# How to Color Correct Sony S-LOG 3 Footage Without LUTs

And keep in mind that we're not going to get all the way to 100, which is typically what you want to do when you're looking at your curve. You want your blacks to be at 0. You want your whites to be at 100.
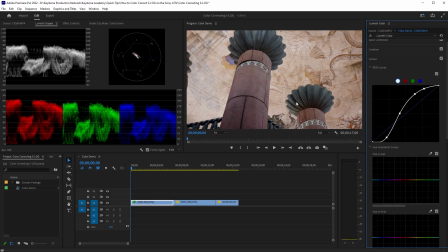4:17 But there's nothing really truly white in this image, and we don't want to blow out this background. So it's okay if we're not all the way up at 100. Now, as we can see down here, the bottom of our curve is looking a little weird.
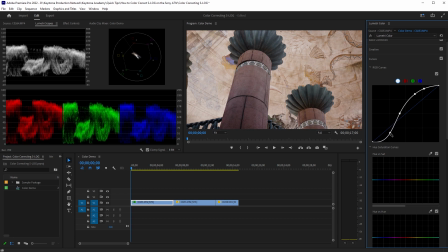4:33 So I'm just going to kind of play with this a little so that this looks as smooth as possible. Because if we have this too dark down here, you're just going to get these really harsh shadows that we just don't want. It just kind of takes away from the image.
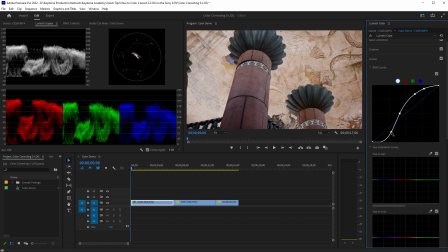4:49 So we want to get enough where we're adding that depth to it, but it's not going to, you know, be too distracting. So we'll take our shadows down somewhere around here. And then I'm actually going to add another point for our black levels.
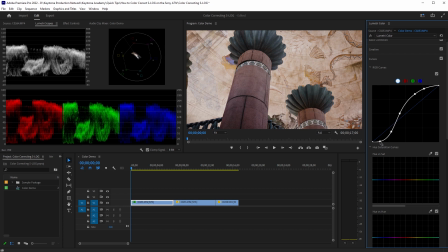5:05 That way we can make sure our blacks are all the way down at zero. So let's keep it about right here.
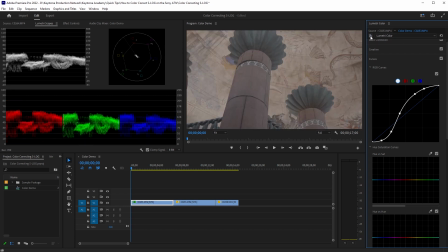5:13 Now, if we turn this off and back on, you can see this is what we started with and this is what we have now. So already this is looking 10 times better. This is, you know, definitely a usable image for a video.
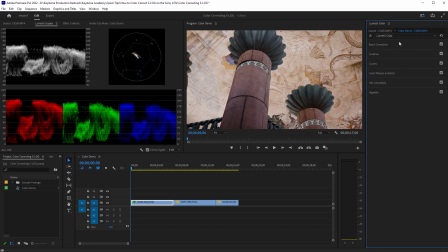5:27 So I'm going to close out my curves and then we are going to go to basic correction just for a second. Now, I usually try to avoid basic correction at all costs. However, when you're using S-Log footage, all of the saturation is super low,
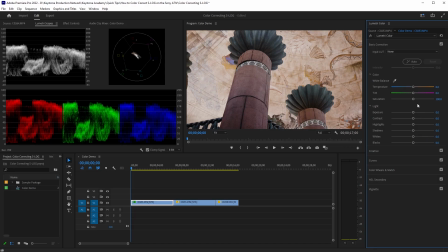5:45 and the easiest and best way to adjust that is simply by adjusting your saturation bar in basic correction. Depending on the look that you're going for, this kind of can vary, but typically I'll bring my saturation up on S-Log footage to around 120 to 130.
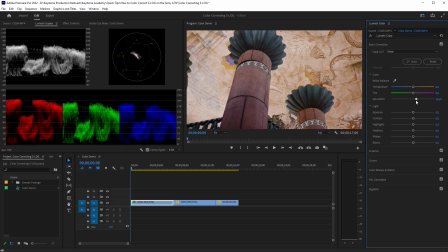6:03 So we'll just kind of play with it here and see what looks good, but we want it to bring out those colors in the background, really make these greens and blues and yellows pop. And yeah, I think that's a pretty good spot.
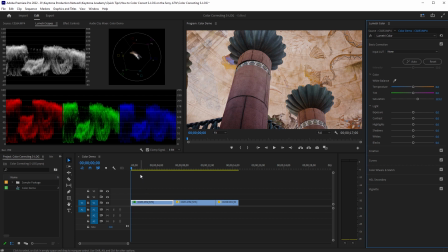6:17 And it's also important to keep in mind when you're doing stuff like this and editing these clips that you want to pick a frame of your video that's representative of what you're going to be doing. So, you know, if I kind of scrub through this, the clip doesn't change very much, which is why I'm just editing off the first frame. But if you're doing a shot where you're doing a lot of panning or tilting and or maybe a subject is coming in and out of frame, you want to make sure that you're color correcting for all those different elements and making sure that you kind of find a happy medium to get that
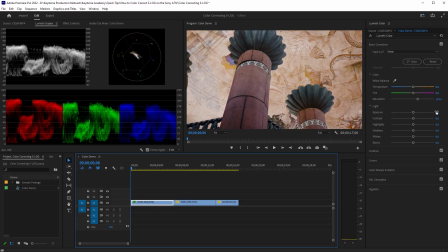6:52 clip to look good and fit with the rest of your video. If we go back in here, I think our saturation is pretty good where it is right now. So we'll close out basic correction and then we will open color wheels and match. Now this is where we can get really fine tuning on our color.
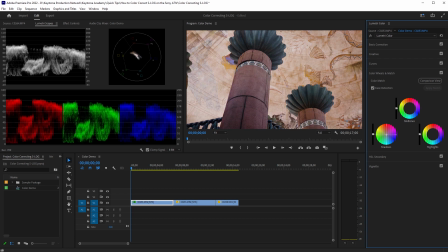7:09 And basically I just want to kind of play with this and see what looks good. So our shadows are kind of all over the place. I think because of how much this stuff is in the shadows,
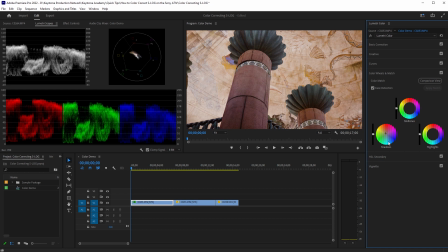7:24 kind of these darker details on the ceiling here, I like that these are kind of yellow. So if we put it back here, everything's kind of a little blued out. So I think moving the shadows to make them a little warmer, a little more yellow, maybe even add some red to it as well,
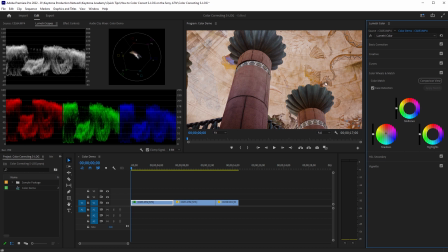7:42 I think that's going to really kind of highlight those sections and kind of bring attention to it and not just make it the background. Now our midtones will kind of swing around a little bit. I always recommend kind of just going to the extreme and seeing where your midtones are,
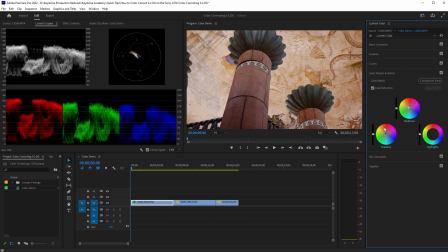8:01 kind of what pieces of the frame is Premiere considering to be your midtones before you actually try to make your fine adjustments. So we'll recenter that there.